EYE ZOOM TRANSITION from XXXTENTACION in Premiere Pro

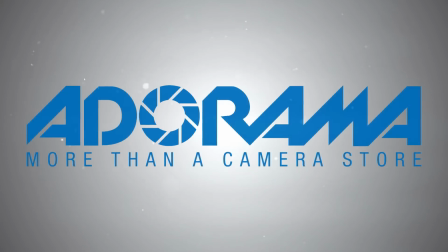This video is brought to you by Adorama.
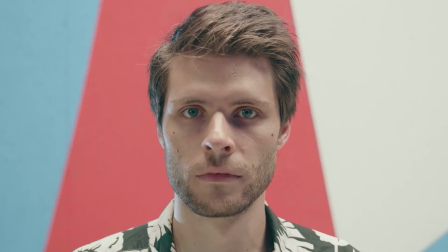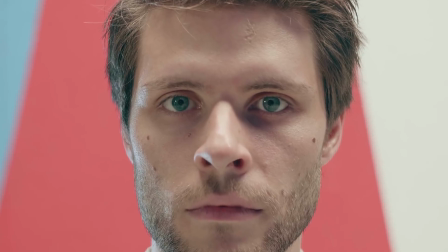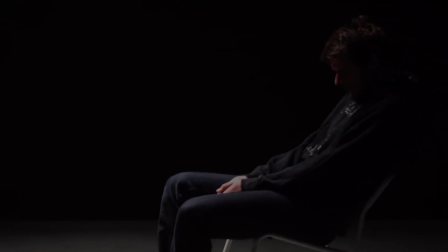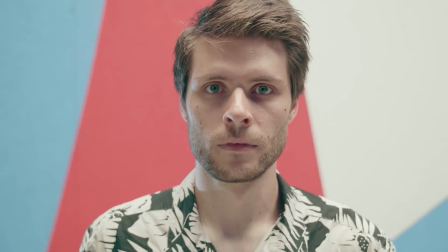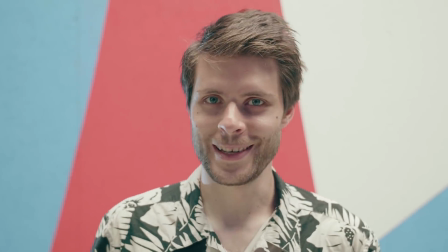Was I daydreaming there?
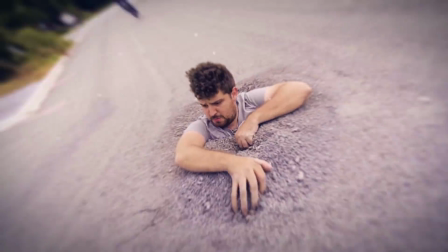Jordy here for Cinecom.net and welcome again to Copycat Friday! Woo! Yes, double kick slap! So, like I was saying, my name is Jordy for Cinecom.net and you're watching Copycat Friday, a weekly series where we recreate an effect from a popular film or music video.
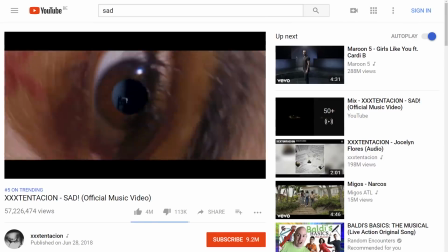And this week, the music video Sad from XXXTentacion was trending out of the roof. Honestly, I don't follow the artist, but I did take a good look at his music video and there are two times where we'd see this transition where we zoom through his eye into another scene. So, Jordy's trying to attempt a laser flip, you know, the trick he fell downward and broke his wrist.
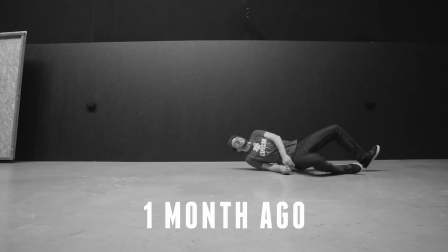Ah, look at him now. How cute. But I got protection now. Maybe also the other wrist. How cute. He's like a little skater boy. All right, one try.
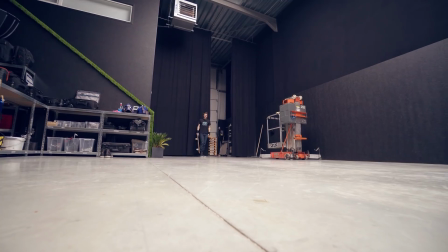If it fails, it fails. That's it.
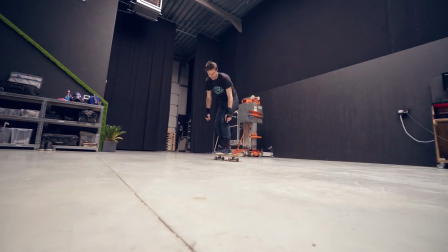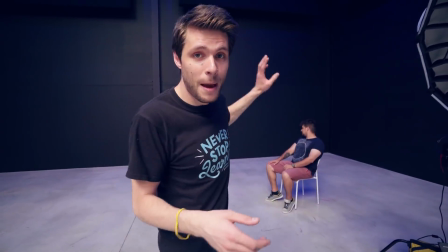In the original video clip, you can see the rapper sitting in a dark room on a chair.
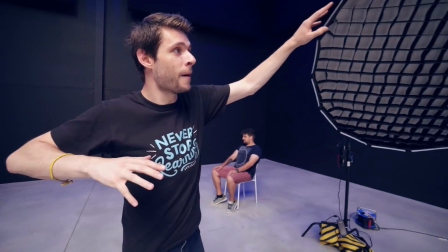Now, he is lit by one single light, and that is some sort of a softbox like you can see over here, or a very large soft frame.
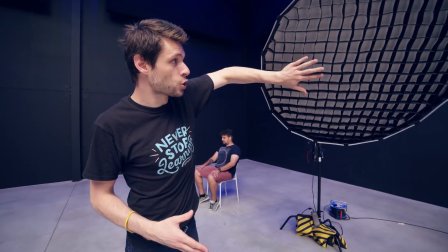But important is that you're going to cut off the light. Now, we are using a grid for that, and that way the light won't spill on the walls, etc.
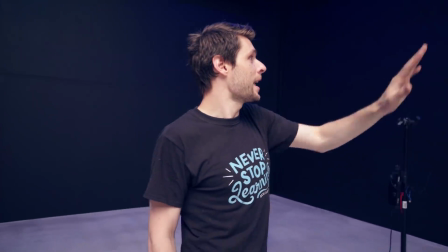Now, this right here is a dome from Aperture.
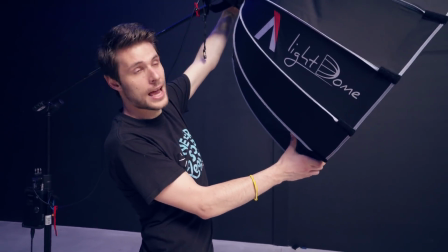This is the 120D, so it comes with a ton of accessories like this dome, for example, which you can take off, etc.
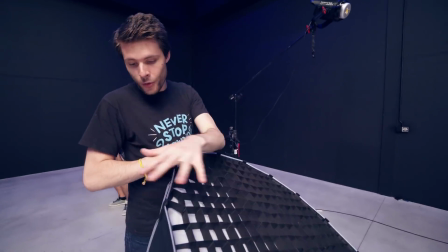This here is the actual light. Now, this is the first generation softbox, I think, and it didn't came with a grid.
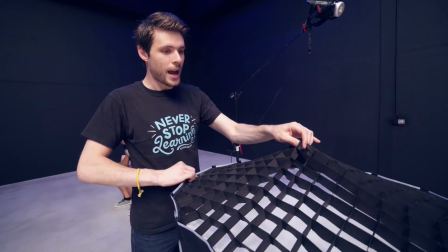So I found this one on eBay. I'll also leave a link to it in the description below.
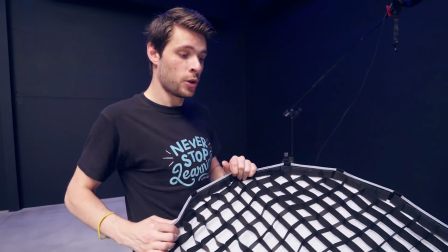Now, currently, they do have a second generation of these softboxes, which I'll also leave a link to in the description below, and they do come with one of these grids.
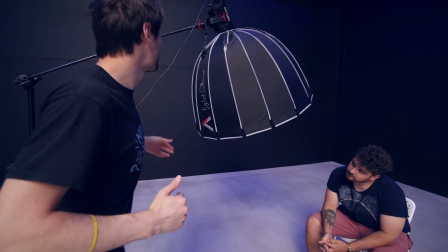Now, we want to have the light coming more from above, so not so much from the side, which is why I have hanged it on the C-stand right here, which allows me to extend the light a little bit further,
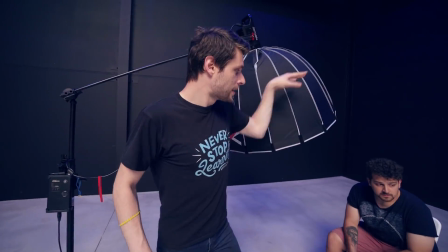and that way the stand itself won't be in the frame. It's important that you have the light somewhere above of the subject so that we don't have too much shadow on the floor,
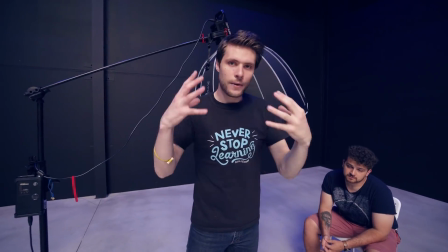and that he's also lit here on the top, and that we don't have too much bright areas on his face.
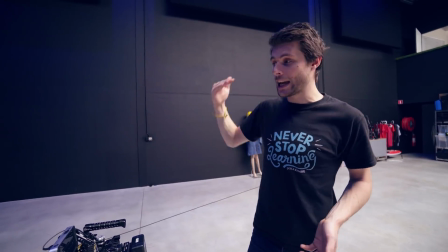Now, to have more depth in your shot, it's important that your lighting is coming from the other side of your subject, so actually on the back.
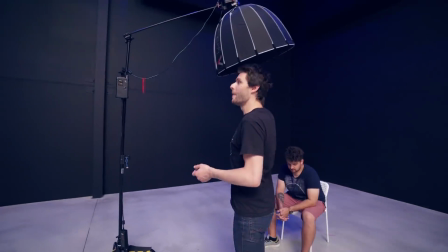And that is why that I'm actually turning this softbox right here, not really above him,
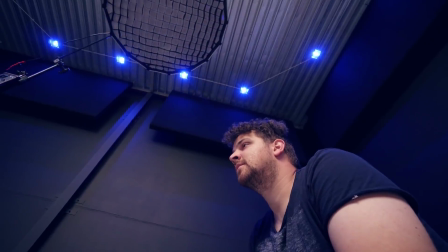definitely not on that side where it's sitting more in front of the camera, but I'm going to turn it behind him like this. I want to take a brief moment, guys, to thank our partner Adorama, which is an online store for basically any video equipment.
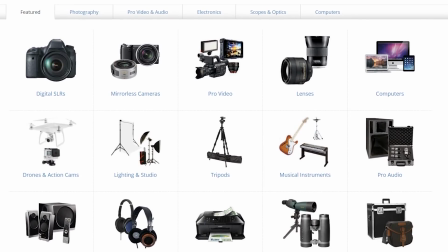They are a large and well-established company, which is why that they can offer personal support when you're buying a new camera or anything else.
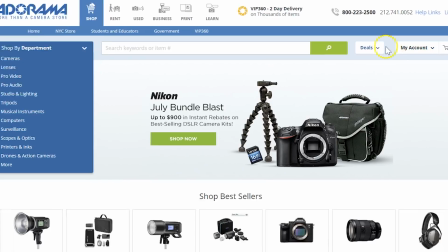Adorama also runs multiple promotions across the entire year.
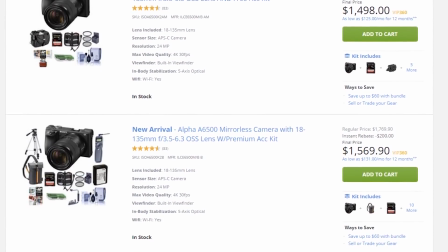To check out what they all have in store, make sure to click the first link in the description below, or you can also check out our kits of the gear that we use in the studio.
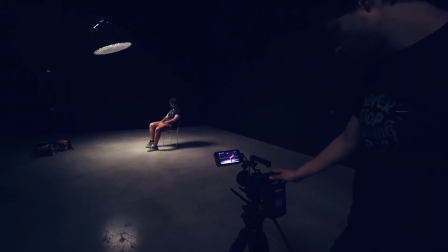So that was the first shot, or actually the second shot.
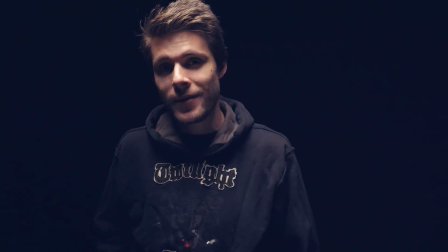Let's now take the first shot, which is outside, and I'm going to take off the sweater because it's 30 degrees outside Celsius,
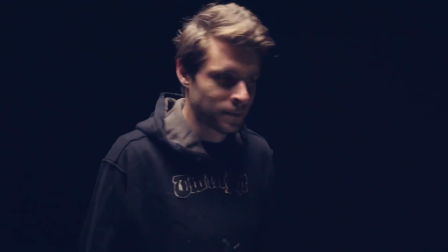and that means it's pretty darn hot. So for this shot, I'm wearing the palm shirt.
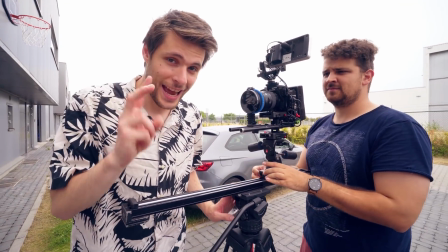Yep. In your first shot that we're taking second, it's not really important that you shoot this from a slider.
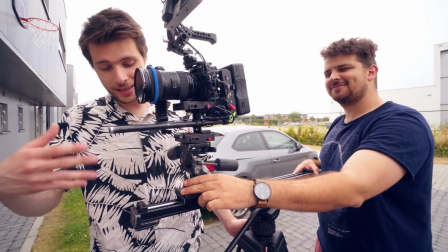You can also just shoot this from a tripod, but it is giving more dynamic to your shot. Janik, put that camera away.